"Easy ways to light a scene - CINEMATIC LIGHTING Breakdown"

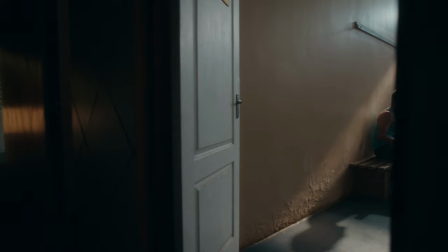In this video, I'm going to break down a few lighting setups from a recent short with SmallRig.
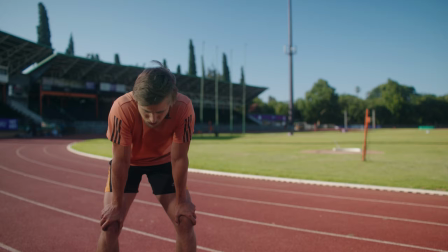We'll take a look at a moody indoor scene, an exterior in harsh sunlight, and an indoor scene mixing natural light.
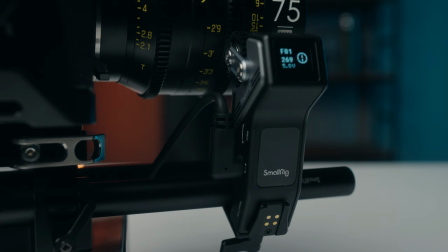For my camera, I went with the Sony FX3 and a set of DZO Vesprit primes with a SmallRig wireless follow focus.
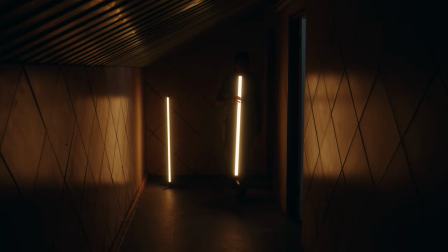Starting with the opening frame, you'll notice some pavo tubes in the background.
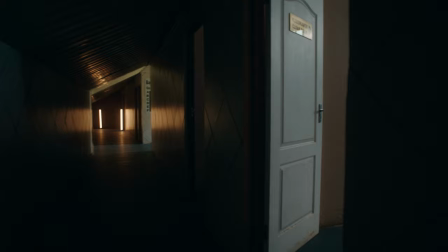The hallway was pretty dark and boring, and the tubes created a nice reflection on the floor the walls and on the tin roof above coming
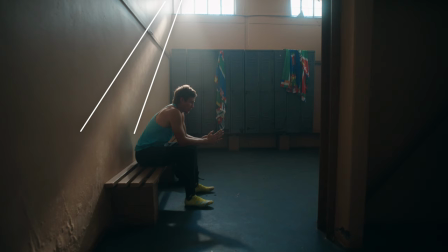around the corner we use these top windows as the main source of light first thing to note is this beam of light running along the wall which creates a lot of interest in the scene with a subtle ray this was achieved using a nanlite forza 720p with a projector attachment shining from the
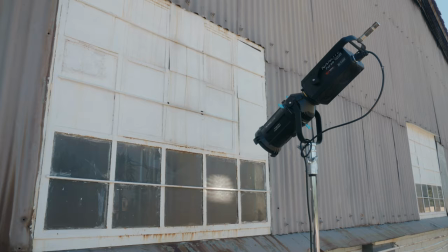outside even though the windows are small the only way to actually get a solid beam is by focusing the light with a lens the same light is responsible
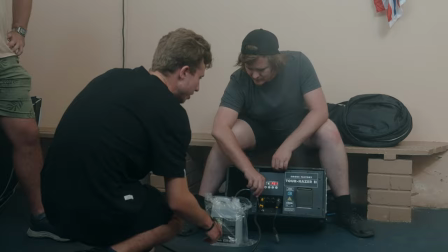for this nice rim on our subject add some haze to the scene and the beam becomes more apparent.
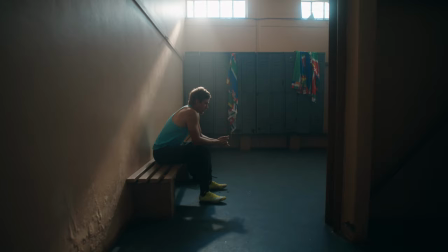For Phil I used a Nanlite Forza 500 on a big 1.5 meter softbox just out of frame to the right.
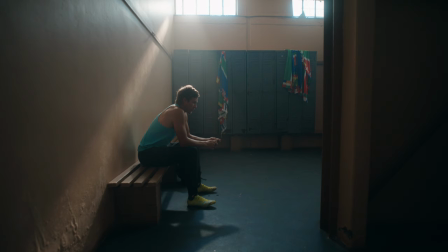As always we're lighting for the space and not the face which is why the intensity is lower on the wide to ensure we keep the moodiness of the beam and any excess light will spill onto the wall.
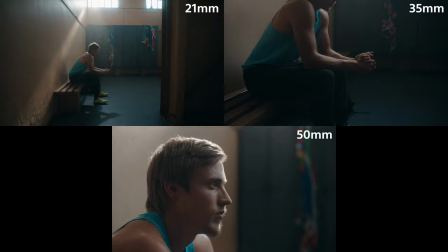When you compare the wide to the medium to the close-up you'll see how the skin is progressively lit better which is due to the fact that we're able to
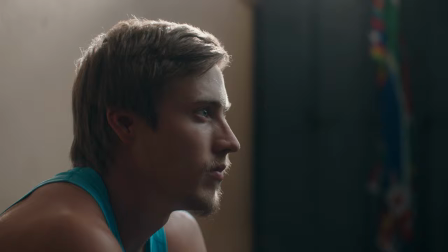bring the light closer for softer shadows unfortunately bringing the light closer does come at a cost as it switches on you can see
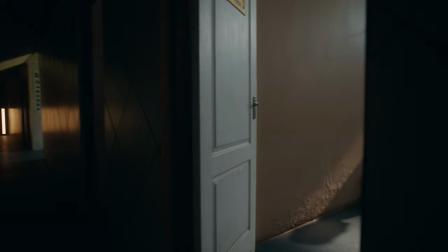that we start to lose the beam against the wall the viewer won't notice this because of the tighter framing but it's something to be mindful of regardless of
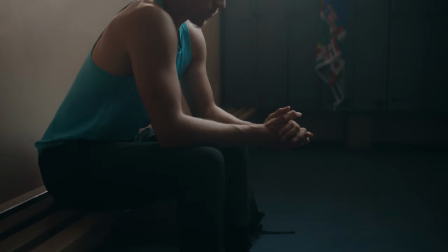the order you shoot in it's important to always start with lighting your white first and then work your way inwards even though your tighter shot
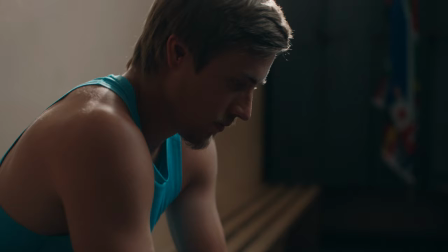might be lit brighter than your medium and your wide because it's further away the eye doesn't pick up on it in the final frame you can clearly see
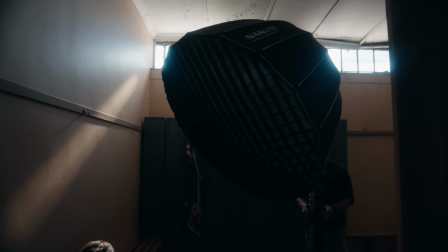the rim going into the fill with a gradual fade into the shadows the grid on the softbox keeps the background dark so we've got a
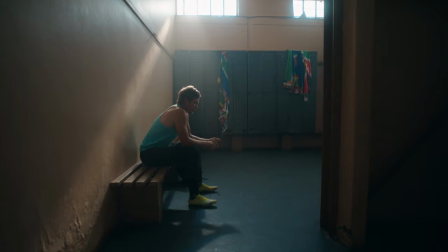nice checkerboard going with bright dark bright dark same for the wide dark bright dark bright dark i've made an entire video about
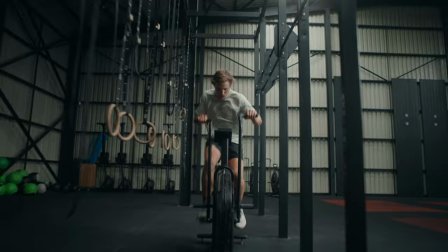this concept but the goal is to create pockets of light and the contrast between the two will give you more depth in the frame for the gym scenes i mostly used
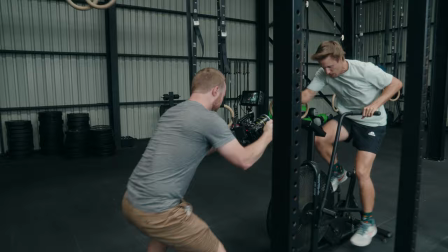the same lighting setup but here placement is everything the room has these big openings in the roof that floods the area with natural
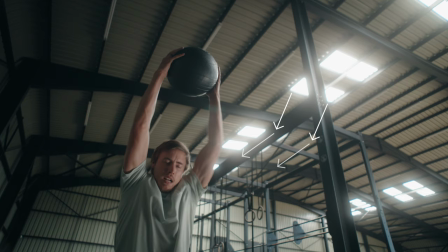light but this made the scenes feel a bit flat so we moved all the workouts to the far left of the gym so that the top light comes more from
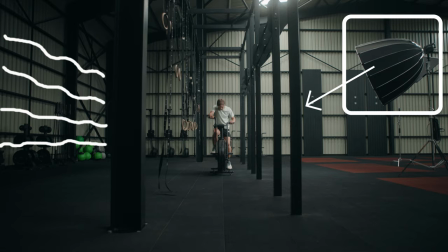the right with no light coming from the left having a strong light that can compete with natural light is invaluable and here the forza 500
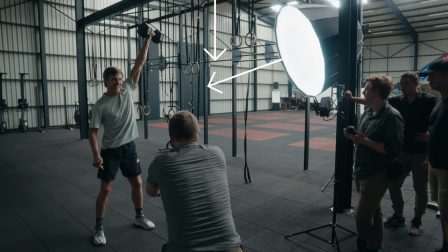really shines using the same big 1.5 meter softbox we put it on the right side to help motivate the top light and blasted it at 100%
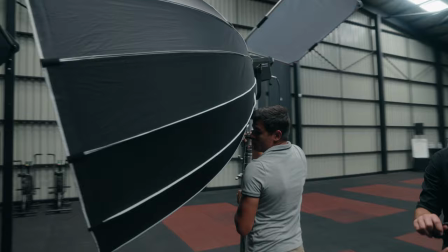creating depth from light to dark we duplicated the setup for every shot with a few angle adjustments some around 20 degrees and others at around
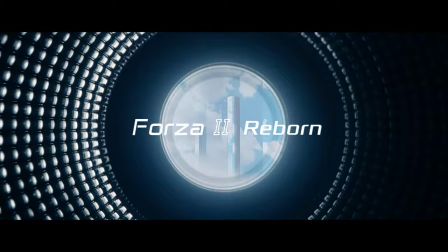45 to get more fill in the face for this shoot i still use the first version of the forza 500 but nanlite recently released a version 2 with
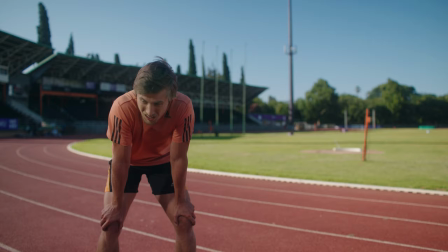some crazy improvements including a bi-color option so definitely go check that out shooting outside in the middle of the day can be quite the challenge
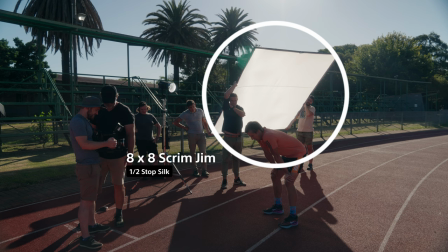first we need to diffuse the harsh back light coming from behind an 8x8 scrim gem with the half silk does the trick we're doing this to get
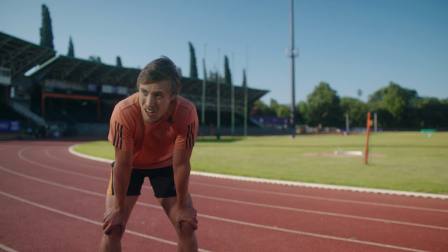more depth to shoot from the shadow side but not without a decent amount of fill.
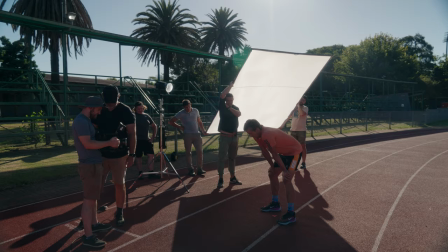Instead of using a bounce I went with the Forza 500 because it's easier to manage in the wind and
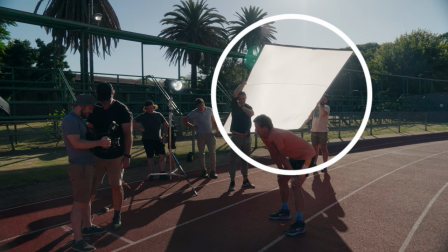we could utilize the extra hands to hold the scrim without having to use more stands and a ton of sandpacks.
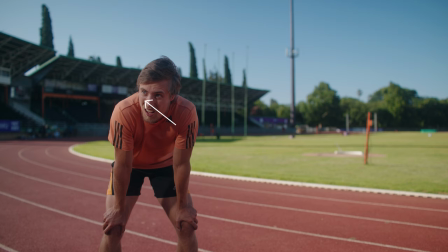The sun was bouncing a lot of red back from the racetrack especially on the shadow side something I took care of in post by qualifying the skin.
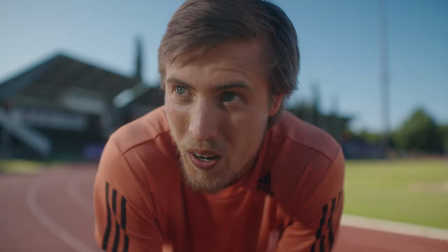It's not always possible to diffuse the backlight but at least getting full with a gradual fade into the shadows will keep the image from falling flat this video is proudly
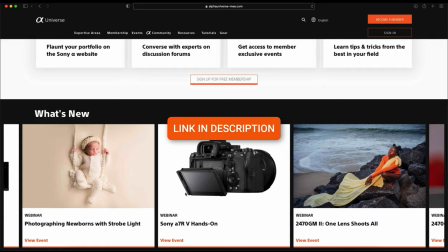brought to you by the alpha universe a free learning platform with educational content from a variety of photographers and filmmakers across all genres
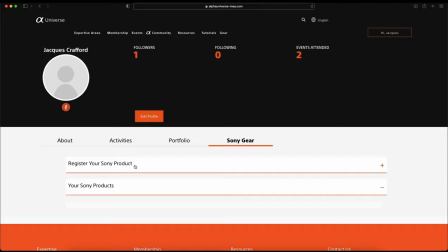i currently have an exclusive training series on there that you can unlock for free by simply registering your Sony gear.